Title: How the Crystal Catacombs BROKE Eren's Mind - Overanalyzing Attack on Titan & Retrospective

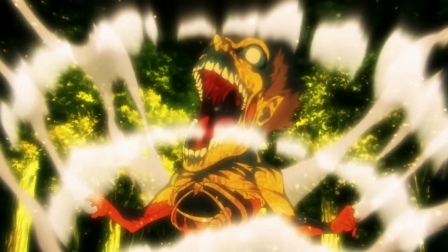253s
But again, we have that horrific out-of-body experience where Eren sees himself injected, transformed, and himself eating his own father.
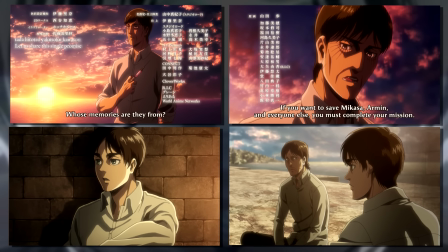261s
Following this point, many of the conversations we'll be having around Eren will harken back to this warped perception of time, and really of oneself.
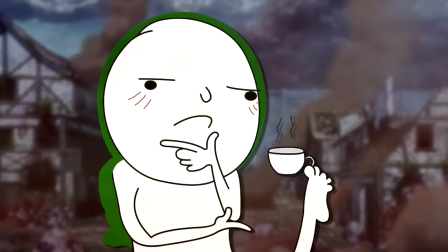269s
For the return to Shaganshan arc, this'll be a smaller point, but as soon as we reach the basement and the Astoria scene happens,
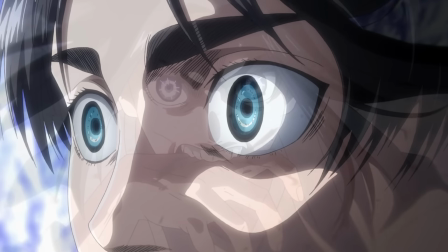275s
Eren's mind just becomes a total blur, and these scenes right here I think demonstrate that beautifully.
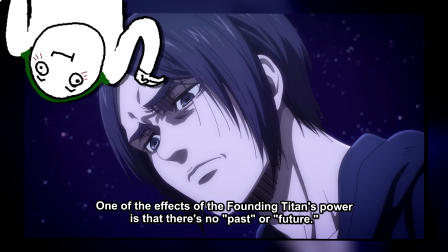281s
If the past, present, and future all exist simultaneously, nothing is a surprise and nothing warrants any emotion.
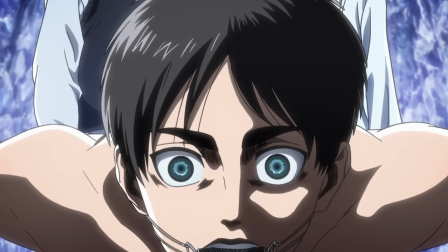287s
Everything that has ever been and ever will be already is. It's just completely impossible to wrap your head around.
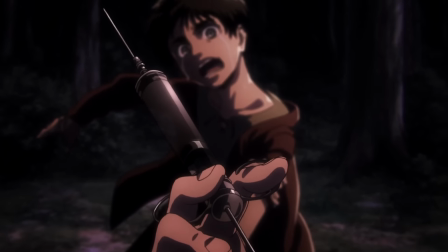294s
On top of that, there's the depersonalization angle for Eren. The series, of course, presents this in a very fantasy matter of him quite literally seeing through someone else's eyes.
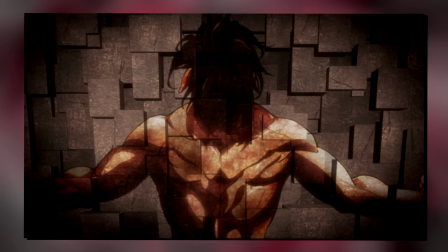303s
But I think that detachment from oneself warrants an equal amount of numbness.
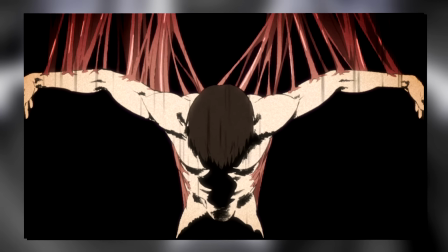307s
If you see yourself as just this puppet that you occasionally embody and you've seen thousands of these puppets before,
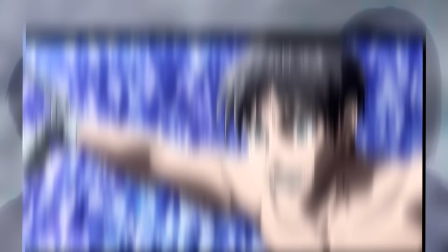314s
well, which, if any, really matter anymore? How can you separate all of those visions from what is reality?
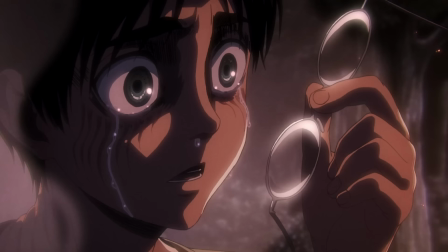321s
What if this Eren is actually a vision and he was Grisha all along?
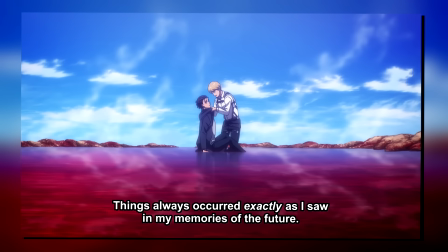326s
It just plants this impossible doubt of reality itself, something we'd of course see vocalized far, far later with the Air and Armin conversation.
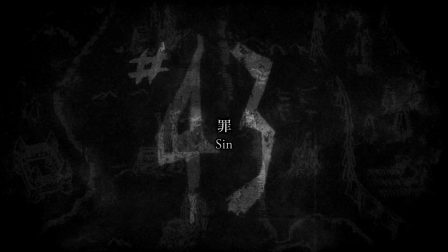334s
Finally, moving into the title of the episode, Sin, I think this one has a couple of interpretations.
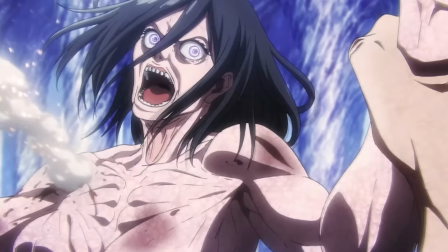339s
The first and most obvious one is everything that Grisha does, because, you know, cannibalism.
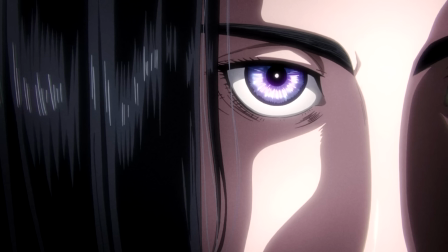344s
That aside though, with Frida being the true queen of the walls,
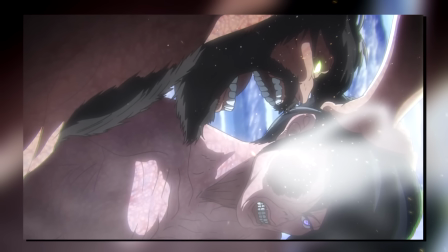347s
Grisha also becomes a usurper, and not just a usurper, but a totally independent, backstabby kind of usurper.
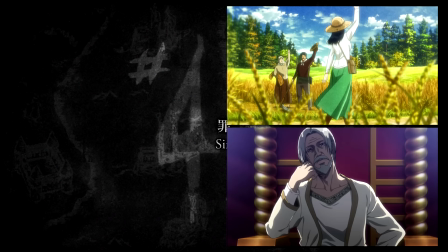354s
So in the context of the walls and the monarchy, very much a Sin as well.
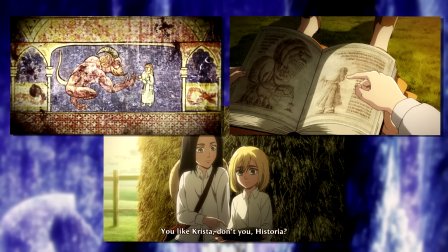358s
And lastly, in the Crystas, that of course being Ymir's story, there's the deal with the Devil and the Apple, which is a pretty obvious nod to the Forbidden Fruit in the Original Sin.
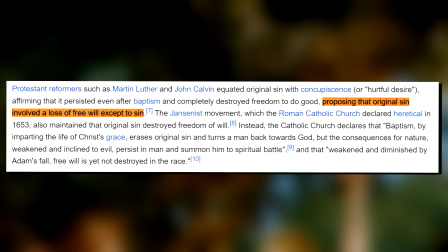367s
Very much in line with the story of Attack on Titan, the Original Sin is also said to be a representation of free will, or the lack thereof.
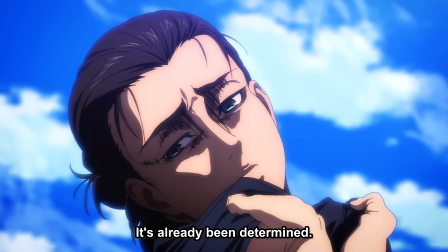374s
Attack on Titan of course explores the latter.
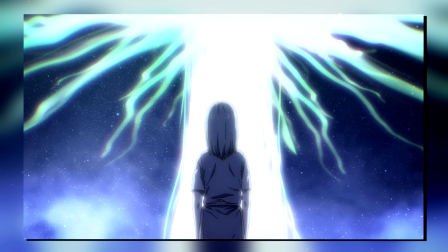376s
As soon as Ymir awakened the power of the Titans, her 2000-year-long journey began, with everything from Fritz's wars to Grisha's sins and eventually Eren's life.
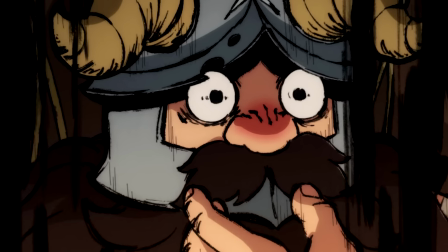385s
Moving into the episode itself, CGI horses. Sorry, I just wanted to make sure everyone's still awake, I didn't mean to scare you like that.
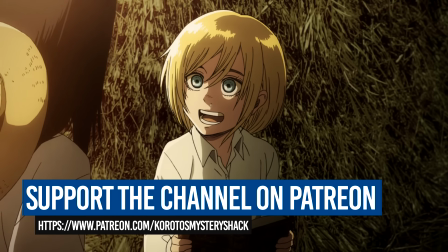392s
Here we really begin to dive into that entirely new dimension that is now Frida.
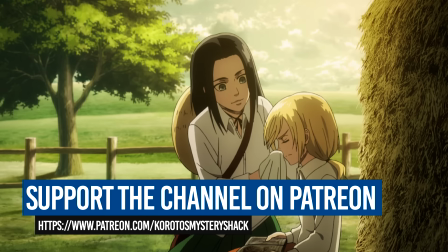396s
She now becomes this connective thread, tying together Eren's and Historia's stories only from directly opposing sides.
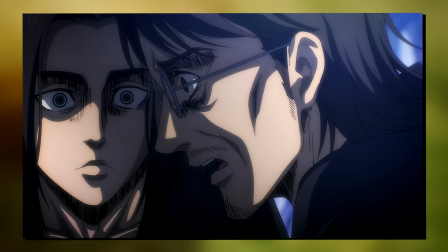403s
Eren is the Titan, the monster who tore apart everything, including Frida herself, so very fittingly he holds the Founding Titan.
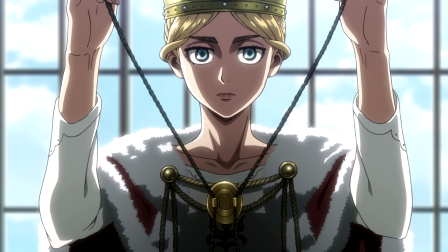410s
Historia, on the other hand, is the true royal.
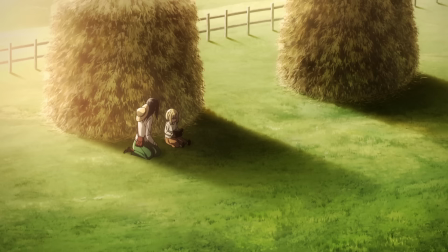412s
Currently, a somewhat naive inheritor to the crown, but one who lost the single closest person to her to said monster.
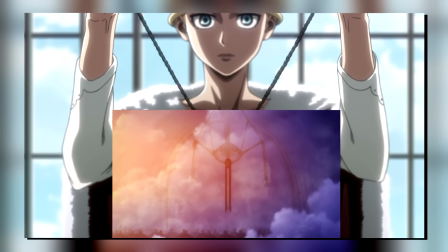421s
Both are basically two halves of Frida.
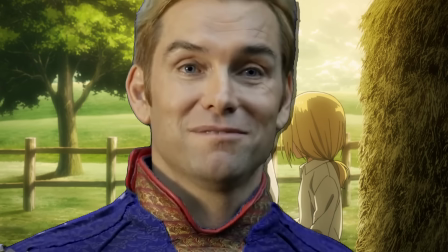423s
And the direction for this entire sequence is also just impeccable and is another excellent example of the series constantly managing the expectations and emotions of the viewer.
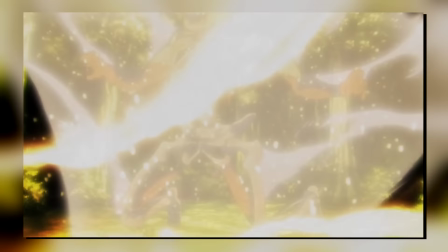432s
We just saw Eren eat his own dad, and so rightfully, Eren himself is also horrified.
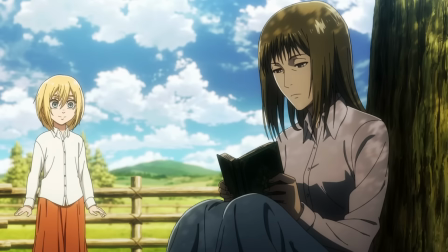438s
But suddenly, we smash cut to Astoria.
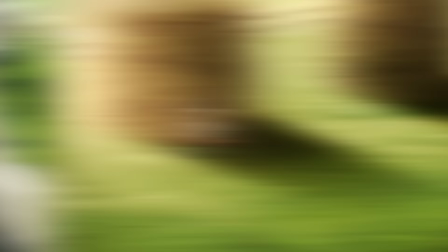441s
Someone who was completely shunned by her true mother and father, only for her to now learn of Frida, the only one who clearly loved and cared for her.
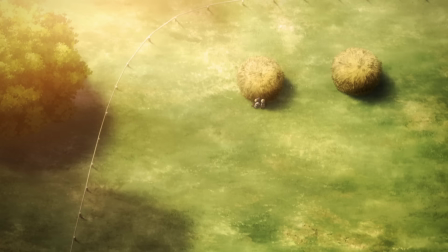449s
The guitar strums in the background, the dreamy color palette, it paints this idyllic image that is directly opposed to Eren.
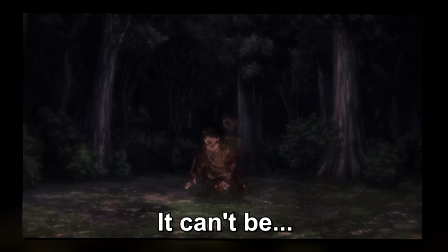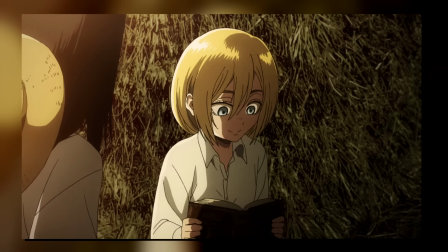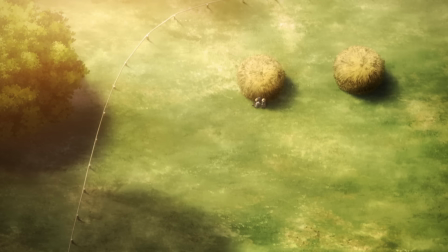471s
But at the same time, there are still these shots to create this uncrossable distance.
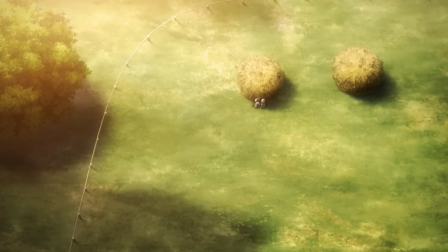476s
We see them from a bird's eye view, as if to tell us that we are still not getting the full story and that we're just getting a peek from a long, long ways off.
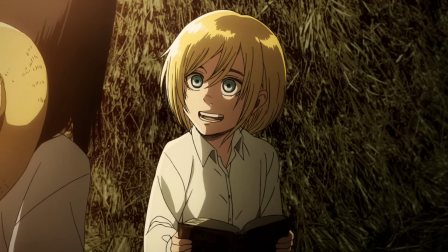484s
And while it is this hazy, picturesque flashback, to me, and this might totally be me just crowbarring in hindsight,
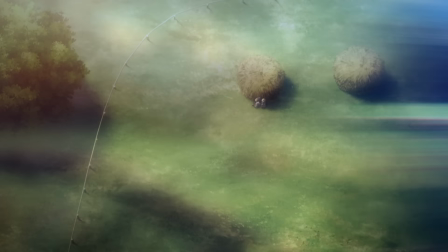490s
it feels oddly cold and almost distorted in the same way that the final poster of the series also has this weird,
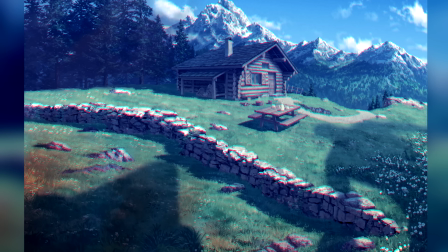497s
surreal vibe to it.